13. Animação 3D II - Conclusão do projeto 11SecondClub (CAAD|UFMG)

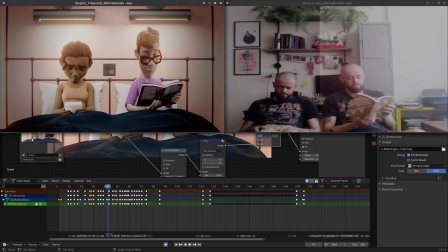(12:05)
e ele começa a inclinar a cabeça para... quem sabe, sei lá pode ser não sei, quem sabe e essa dúvida dele aqui ela expressa então já pelo movimento corporal antes de responder
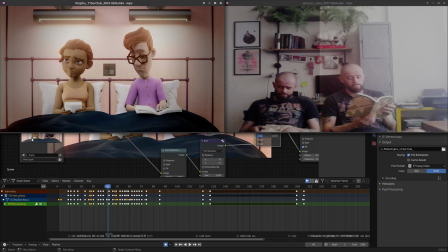e a gente tem algumas outras coisas aqui, por exemplo aqui eu não sei se vai ficar fácil de ver aqui
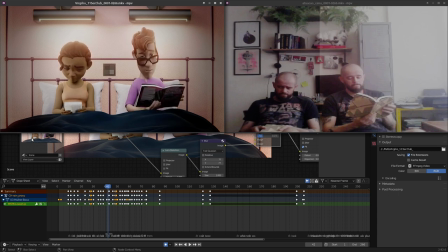exatamente aqui também um outro um outro caso que quando ele pega
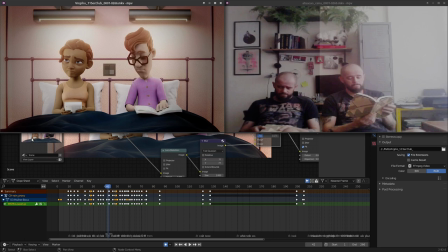(12:52)
ele está tentando articular o pensamento dele então ao olhar para cima aqui acabou que nessa resolução aqui não ficou muito claro,
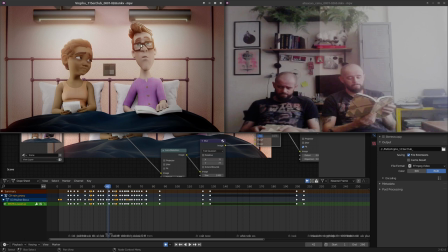(13:06)
mas eu fiz um movimento bem pequenininho nos olhos dele, que são aqueles movimentos da sacada, em que ele está olhando pra cima mas ele não está olhando pra um foco específico, ele está tentando articular essa resposta que ele vai dar pra ela, então ao falar e olha pra cima,
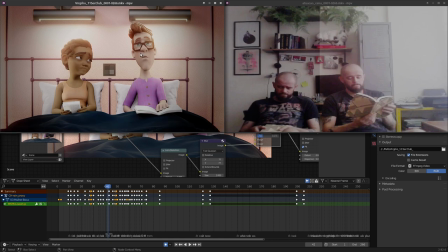(13:26)
ele está aí tentando pensar nessa resposta, e ao fazer isso, eu movimentei muito sutilmente nessa resolução não está legal em Full HD isso aqui vai ficar mais visível mas eu fiz aquele movimento bem rápido da mudança dos olhos dele ele
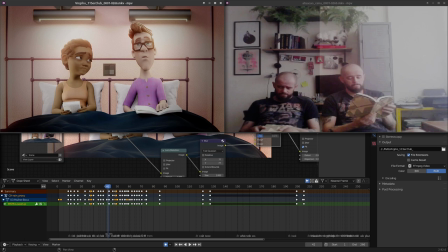(13:43)
muda o foco do olhar aqui rapidinho porque isso indica esse pensamento então aqui a gente tem essas possíveis escolhas é o tipo de
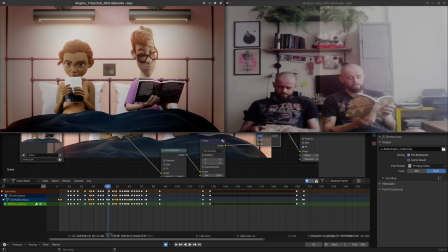(13:59)
elementos que eu recomendo que vocês busquem nas referências de vocês Ao se gravar várias vezes, vocês vão acabar fazendo escolhas corporais que vão reforçar o texto,
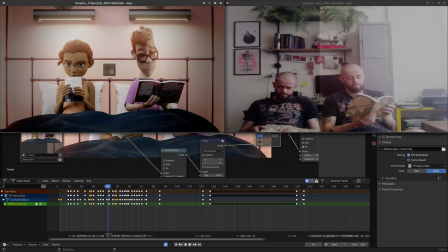(14:14)
vão reforçar a fala, o que ocorre, os pensamentos das suas personagens nas cenas. Então, é isso que eu estou tentando sugerir e recomendar para que vocês façam nas próximas escolhas de atuação,
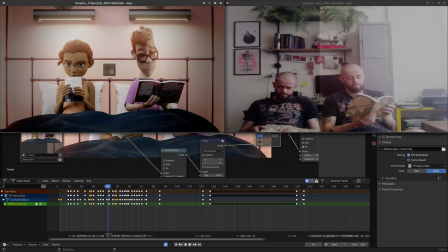(14:31)
de animação, de atuação nas próximas cenas que vocês forem fazer. Esse tipo de construção e de busca que é importante de fazer nas referências. Então, aqui também a gente consegue encontrar algumas características físicas,
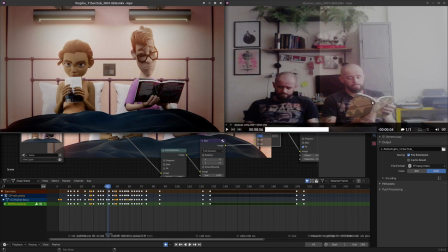(14:51)
que não são de escolha de atuação. E aqui, por exemplo, eu percebi que ao tentar manusear esse livro, ele vibra.
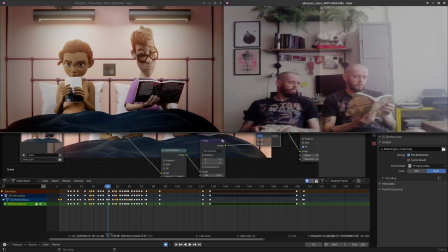(15:05)
a medida em que eu tentava manusear esse livro e prestar atenção e tentar responder a outra personagem o livro tem uma característica de maleabilidade e eu tive que tentar reproduzir isso aqui então isso aqui entra naquele tópico que eu falei
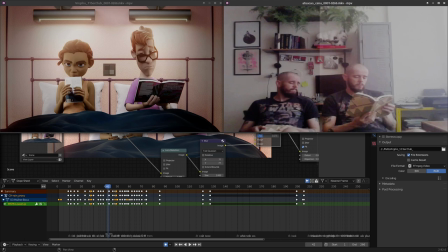(15:22)
de criação de elementos para complementar a cena vou demonstrar rapidinho como que isso aqui ocorre Mas tentem perceber então que as folhas vibram e o livro, essa folha, essa metade de carne especialmente,
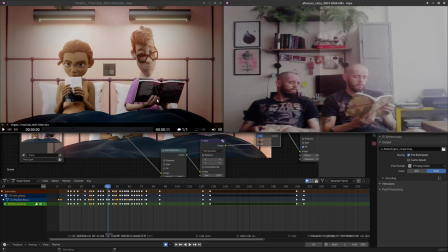(15:39)
ela reage ao personagem segurar e não segurar com a outra mão aqui. Então eu vou voltar aqui e tentem prestar atenção apenas no comportamento das páginas e do restante do livro.
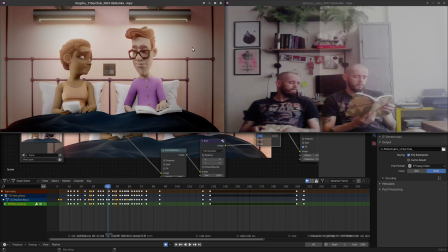Então, aqui a gente também consegue, a partir das referências, buscar elementos que permitam a gente continuar o planejamento da cena.